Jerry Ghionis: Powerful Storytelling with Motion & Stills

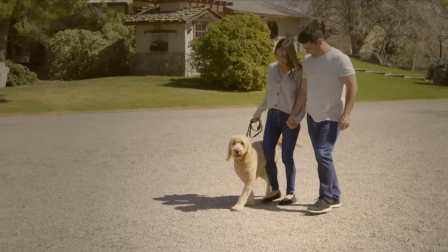[11:36]
But then we spin around and now the dog's grown up. That's one of my golden doodles, Zoe. And she was one of the stars of the show.
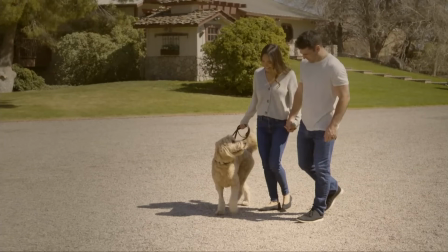[11:42]
And then I'm like, okay, I want to get Zoe, who I famously jump in to the pool every day with in Vegas. I live in Vegas now, so you may hear my accent. I am Australian, so don't adjust your hearing aids. I live in Vegas, and twice a day I'm in my pool. And Zoe just jumps in the pool with me every day. So I'm like, I want to show this, but I don't have underwater housing for the Nikon Z8. What do? Well, let me get a fish tank. So I got a fish tank and I brought it in. I didn't realize the buoyancy, like you have to push it down, and it was almost impossible, but this sort of gives you sort of an idea.
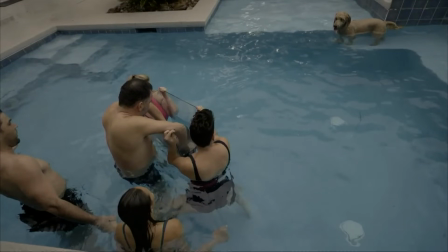[12:19]
I think we've got a bit of audio for this as well.
Ready, Zoe?
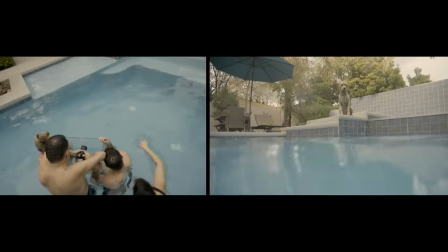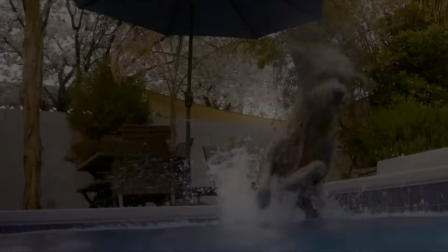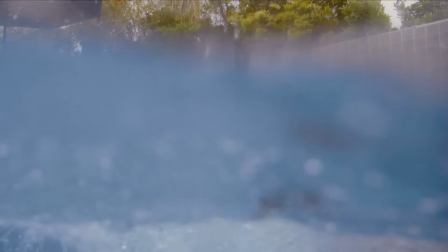[12:33]
So now we have an underwater perspective. So this might be an easy way for you guys to do some underwater stuff without actually having to pay for this crazy
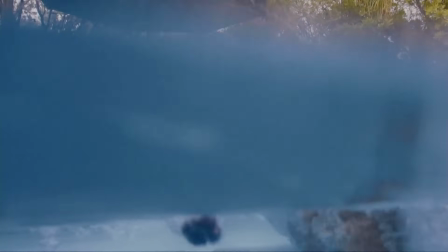[12:41]
price for the exact housing for your camera. So that was really fun to do. Then we have the pregnancy scene.
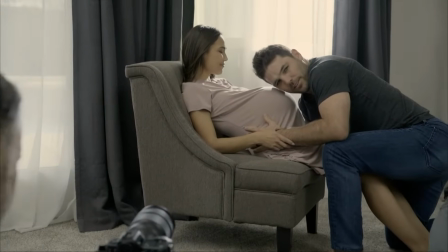[12:48] Nice warm feel, Lisa, you're feeling gorgeous, sentimental, beautiful, nice wind going, go for it.
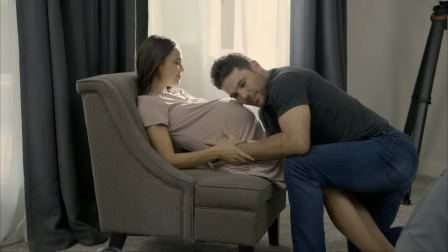[12:56] Gorgeous.
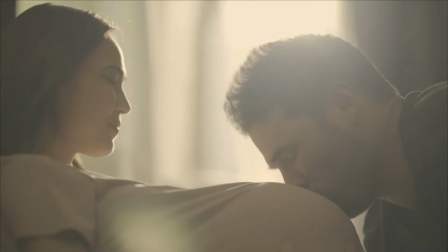[12:59]
My Amazon shopping cart for this shoot, I had to buy a pregnant belly, like a gel.
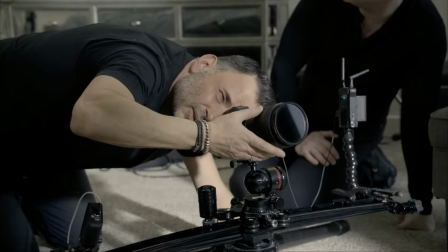[13:04]
I didn't want to put a basketball up there, but it was sort of like those gel bellies. A fish tank. I mean, I had random stuff. It was crazy. Then I'm like, I have to make her, like, well, how do we sort of signify that the baby is born? So I needed to create a hospital scene. So I also had those blankets, you know, those blue sort of cold blankets that you sort of find, and those gowns. If you don't know, I'm the inventor of the ice light. So if you've ever seen a cylindrical light source that looks like a lightsaber, that was my invention. And if you don't see one that's the ice light, that's a copy. I'm just letting you know that.
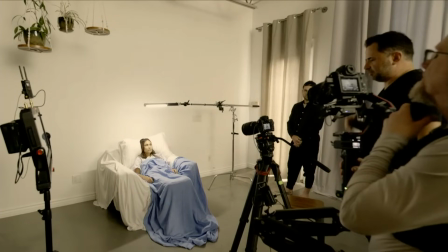[13:39]
But here is the ice light, sort of giving you an idea of what that scene looked like. Because behind the scenes, it looks quite elementary. But once you isolate the story, you really get a sense of it.
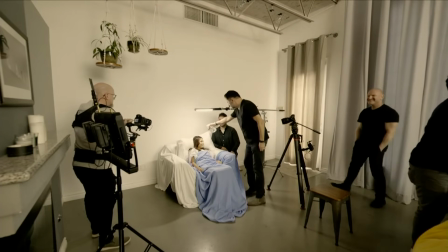[13:52]
So I wanted it to feel like overhead, sort of almost unattractive fluorescent lighting up above.
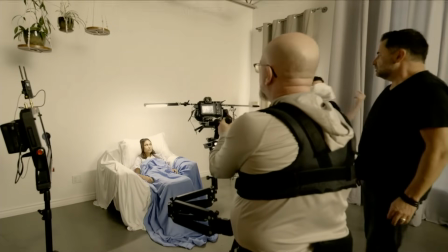[13:59]
So we put it over her head, and we wanted her to sort of evoke an emotion where she basically was just being handed the baby.
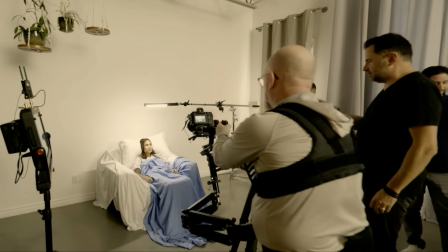[14:06]
So that was quite fun. And then I had a bottle of water, and I sprayed the sweat on her, so to speak.
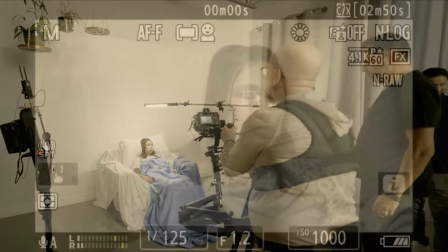[14:13]
What I should have done is put warm water and sprayed it, but that was it, what it was.
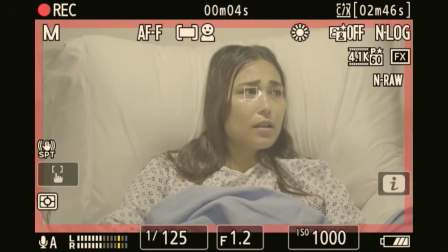[14:20]
So now, she was great at all the romantic stuff and the fun stuff,
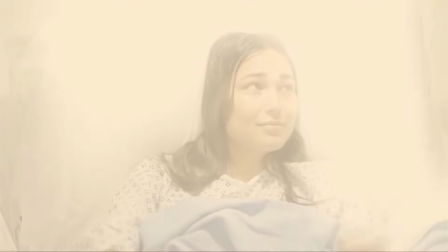[14:26]
but I just needed a fraction of a second where it felt real and she was being handed a baby.
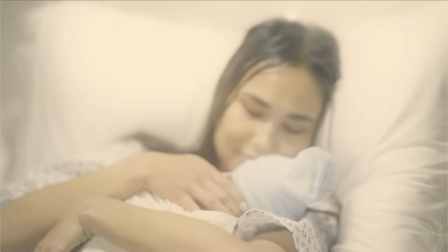[14:32]
I bought a fake baby, by the way. But it has like the neck that it can turn, so I had to pose her hand in a way that hid the neck roll. Does that make sense? Ever seen American Sniper, or that movie where they have a fake baby? Like, no one wants to see a fake baby in a movie. So we did that as well. Now we have a real baby.
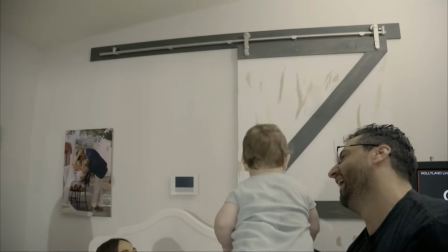[14:54]
So this was fun.
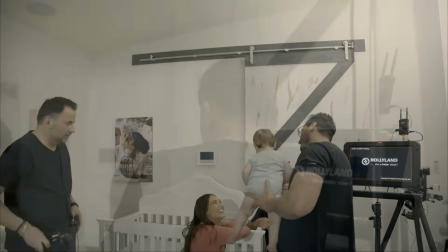[14:55]
So gorgeous kid, absolutely very, very sweet, but an absolute terror when we were filming this part of the process.
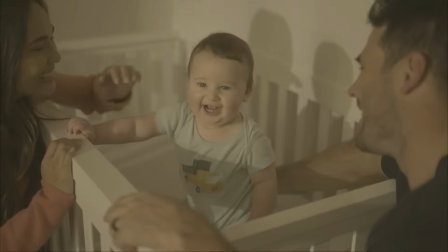[15:03]
So again, all I need is a fraction of a second. So I wanted the parents just having some fun and again, isolate the beauty.
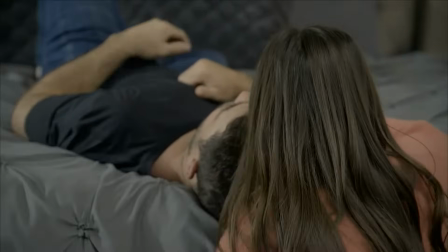[15:12]
So there I am just filming sort of backlit. I just need a couple seconds of emotion there.
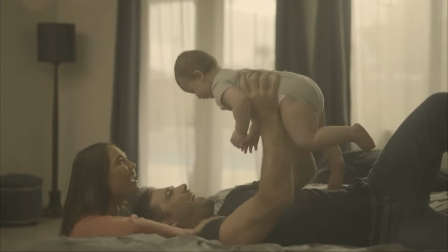[15:19]
So we hand the baby off. And again, we're shooting in a flat profile so that we've got somewhere to go.
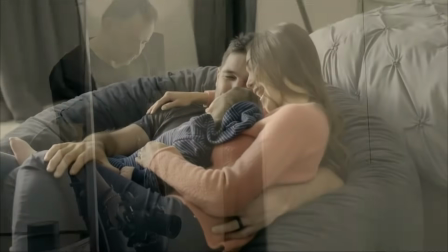[15:26]
And then here I'm shooting with the gimbal. And it sort of gives you an idea of how that was done.
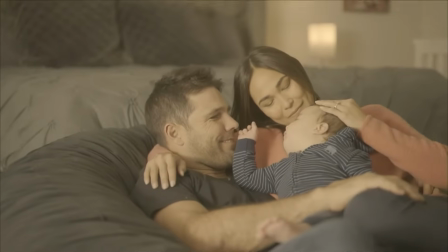[15:31]
But you sort of see that it looks very pedestrian on the outside in the BTS, but once you isolate it and put it to music, it ends up being quite amazing.
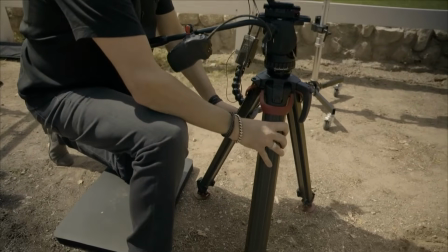[15:39]
Now this one, my hero, Zoe, oh my goodness. I honestly thought that this was not going to work.